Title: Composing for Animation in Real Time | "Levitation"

Today we're going to try something a little bit different. I'm a little nervous to see how it goes, but I think it's going to be fun and hopefully interesting for you guys to watch. I'm going to score a short little 20 second animation in almost real time.
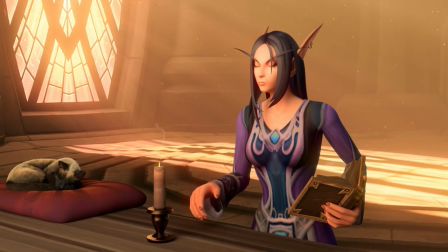(0:12)
I've only looked at this a couple times.
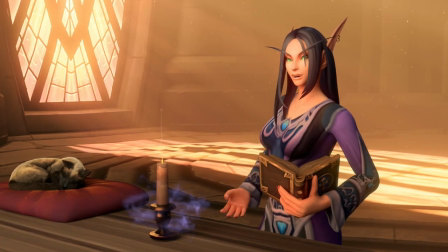(0:14)
I have a couple ideas brewing, but I'm going to outline my process, and I'm going to show you how I go from literally having a blank score to having this finished piece by the time we're done,
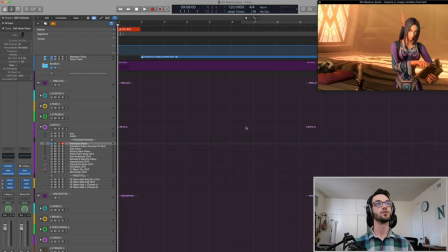(0:23)
hopefully. So let's just jump right in because I think this will be a longer video. So this is a short little 20 second animation from an animator named Rasmus. Really cool, I found it online and I offered to do a short score for him. So let's just watch it so we can decide what we're going to be doing here and I'll put it in full screen.
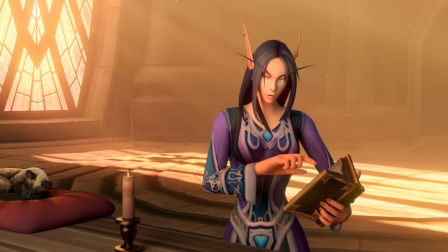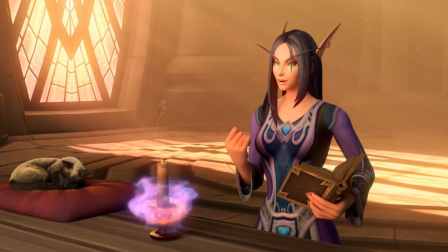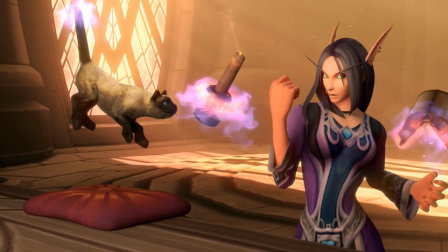So a couple things off the bat here. We've got a bell tolling in the background and it's tolling a C if you can hear that. So whatever decisions I'm going to make musically, I'm probably going to want to move around that. So I'm not going to want to pick a key that's going to interfere too much. Off the top of my head, I'm kind of thinking maybe an F might be nice. C might be a little on the nose because we're going to hear the C. But F is going to play nicely. So we'll actually hear the bell tolling. I can sort of demonstrate that.
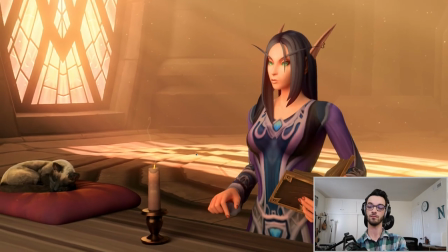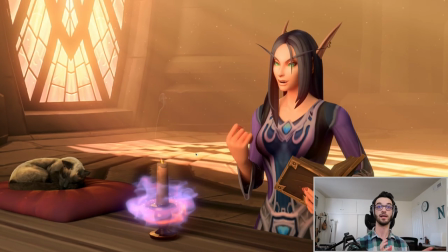(1:31)
You hear how there's not too much interference now, whereas if I was playing a different key, it might actually clash a little bit.
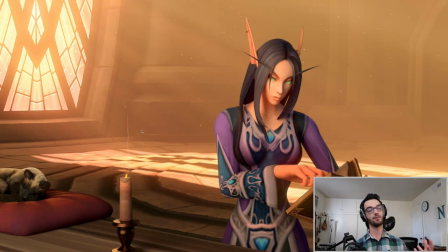(1:36)
Next, just looking in terms of like the environment, obviously, we're going for something kind of fantasy like here. it's intimate. You know, we have just this woman here and her cat. She's reading a book. It's quiet activities other than the actual levitation moment. It's pretty intimate.
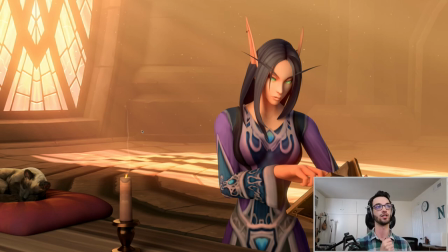(1:52)
So we're not going to want to go with something too excessively large here. The first thing that I think is useful is to find a tempo. Now, I don't want to score every moment here. But looking through it, that little moment where she goes, huh,
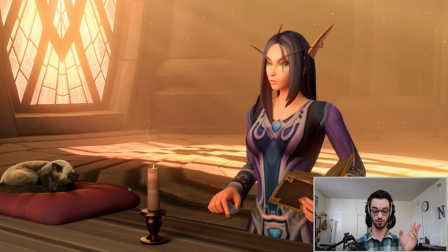(2:06)
I think is a good starting point for the cue. so moving from that point
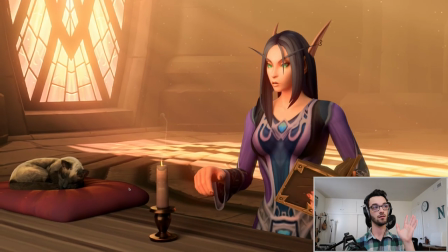(2:10)
I think our next hit point wouldn't actually be here but actually would be here because you can hear even in the sound design there's a more emphatic boom that happens right here
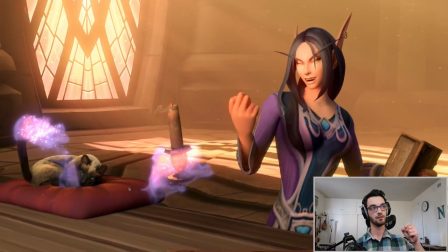(2:24)
so we're kind of looking to match those two points I kind of thought something maybe in three four would be nice and we've already determined f so if I can look for a tempo here.
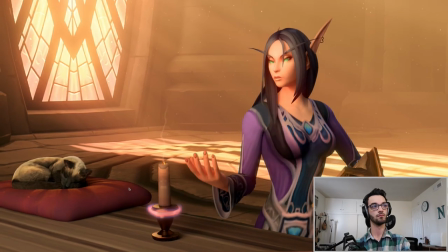All right, so see there, I'm doing three, four, but I'm landing on the wrong beat. So that means I either have to go a little bit faster or potentially a little slower.
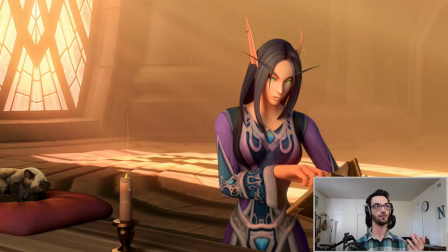(2:49)
I'm going to try a little bit faster here.
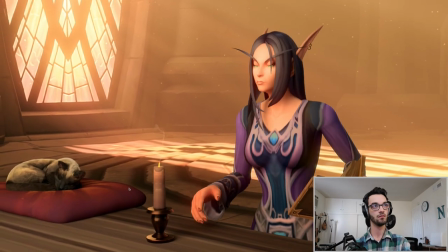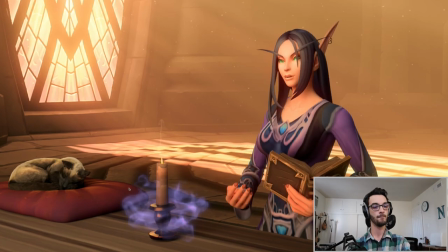Beautiful. So you can see that kind of lands nicely. Now, what I do in my setup is I actually have a capture record button that I can do.
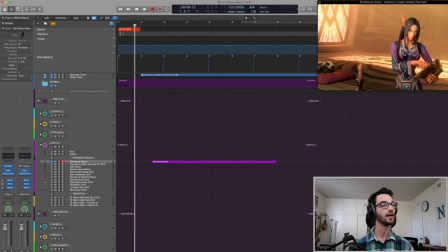(3:08)
That little performance there, I was actually able to capture that. So let's find that start point again, right about right here. So let's see first if we can just tweak to get a downbeat going right around that spot. The first thing I'll do is just lock this in so that it can't move when I change the tempo.
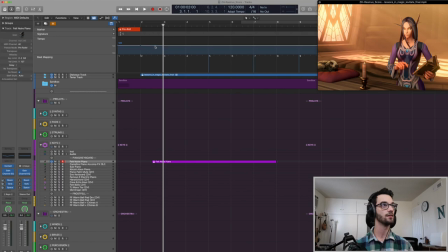(3:27)
Next, I'm going to try and adjust so that my downbeat of something, this is just strictly to start the start of the cue. We're just a little bit late actually. right there. Okay, so we'll use this as our starting point.
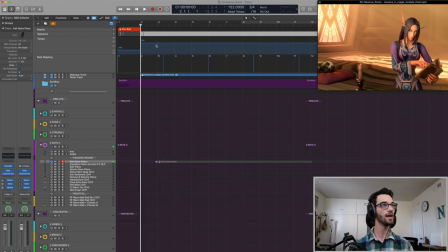(3:41)
So let's now have this be in three, four. So now we have a three, four going all the way through. Let's take a look at this.
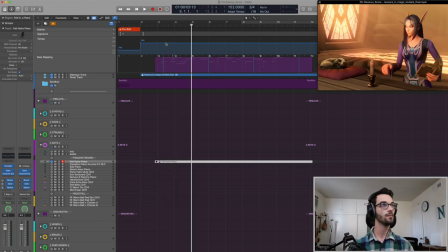(3:52)
And let's see now if we can get from here, we've got, I think, four measures before we get to the major lift. The major lift. So let's find that. That's five.
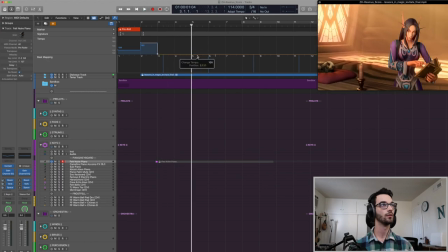(4:09)
So we want to go a little slower now. There we go. All right. So now let's look at this. Start.
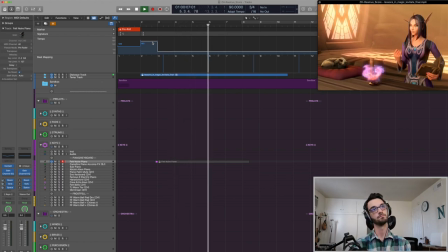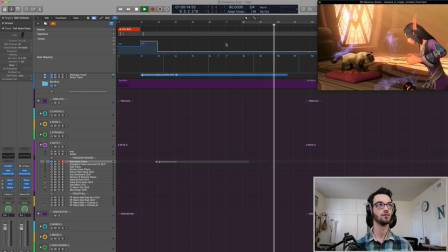(4:26)
Beautiful. Now and I'll see if it lines up to the end. So I think maybe a little accelerando here just because there's a little bit more excitement and we also wanna line up on something maybe when everything drops. Let's try even a little bit more.
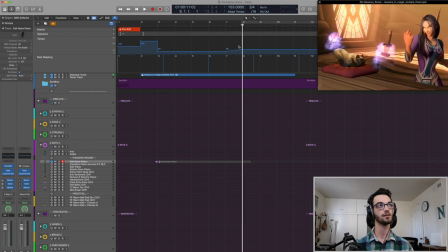(4:49)
Maybe a little something like that. Let's just try that for starters. Okay, so now we have kind of a basic tempo set. So now we're gonna go to actually composing the piece. I'm sort of picturing harp, maybe some strings. I don't know if it'd be full ensemble or if it would just be like a couple solo players, but let's start with the harp.
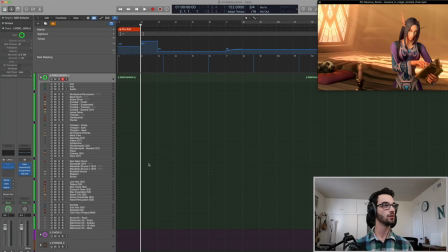(5:14)
And you don't want to invest in detail too early because stuff is prone to change. We're just going to set like a basic idea here and see if it needs to be tweaked as we go. That's sort of the idea I had rolling around in my head when I was watching this. So let's try that.
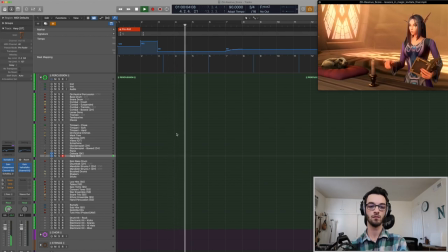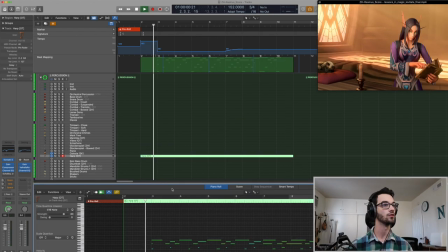(5:46)
Okay, very basic. Let's go through and do a little bit of quantization work here.
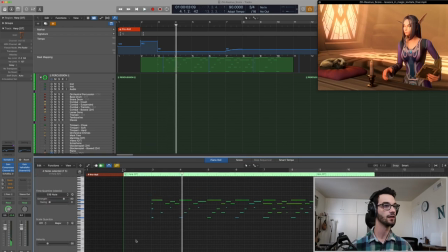(5:51)
We can always clean that up and remove stuff later. Alright, let's throw in a little delay in here. I always like eighth note delays or quarter note delays against the stuff that I usually do.
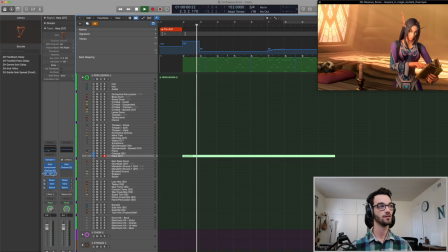(6:00)
Let's see how this sounds.
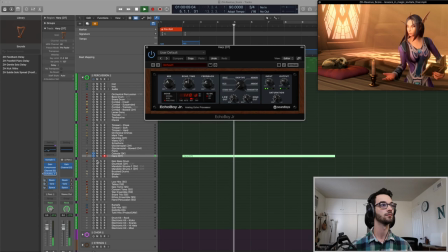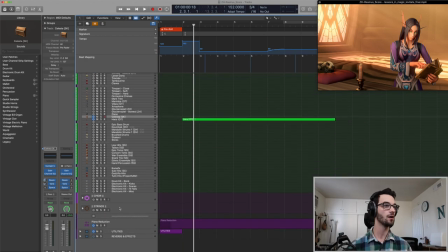(6:09)
Now I'm kind of thinking, well, we'll support the harp, I think, with a little bit of pits. Nothing too crazy. Just something subtle.
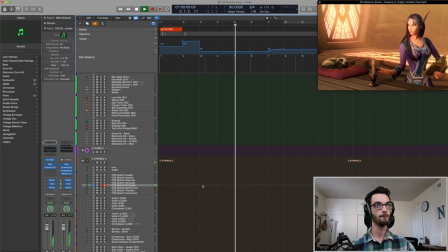Just something like that. And I think maybe either a little tremolo on the top or a little bit of harmonics. Now, I like to use this breath controller sometimes. It's tech control. It's really nice. I can control stuff and play with both hands if I need to.
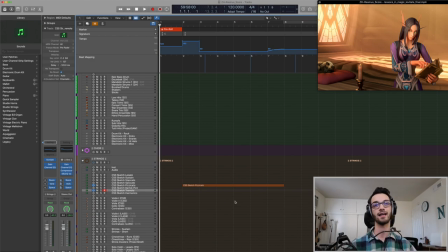(6:41)
I can also use this other controller I have, and I kind of alternate between this and the, for winds. So let's try a little bit of upper tremolo and see how that sounds. Yep, not totally sold on that. It sounds a little bit too, a little bit too tense, I think, actually.
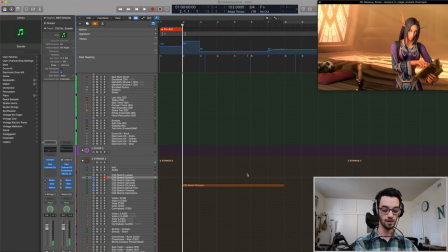(7:06)
So let's try a couple other options. How about just a subtle pad underneath? Nope.
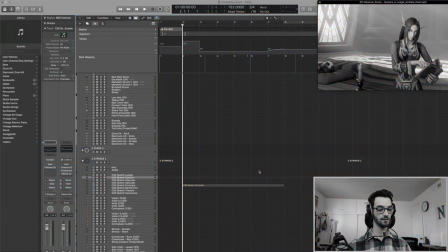(7:21)
I think we may not need anything, um, not strings. Pause. Okay, so what happened here is the camera stopped rolling and I didn't realize and I was still composing. Apparently because I can't multitask, I forgot to hit the record on the computer for the second part of this. So I'm just gonna catch you up. Man, this is why I don't do recording while I compose.
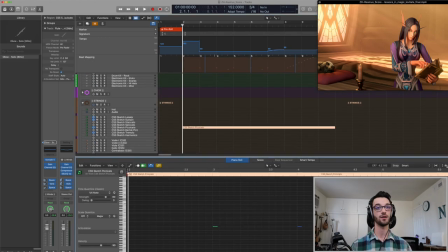(7:41)
Last we left off we were doing harp stuff a little bit of bass pizzicato support I also worked on the very ending.
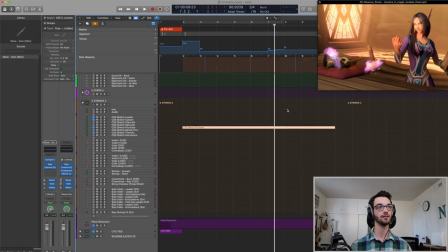(7:48)
I thought a little lift Comedically would be nice for the cat you notice that we have this kind of we kind of have this moment at the end where the cat kind of lifts up into the air And I wanted to kind of draw the audience's attention away from the magic and onto the cat So I did a little pizzicato thing here that sounds like this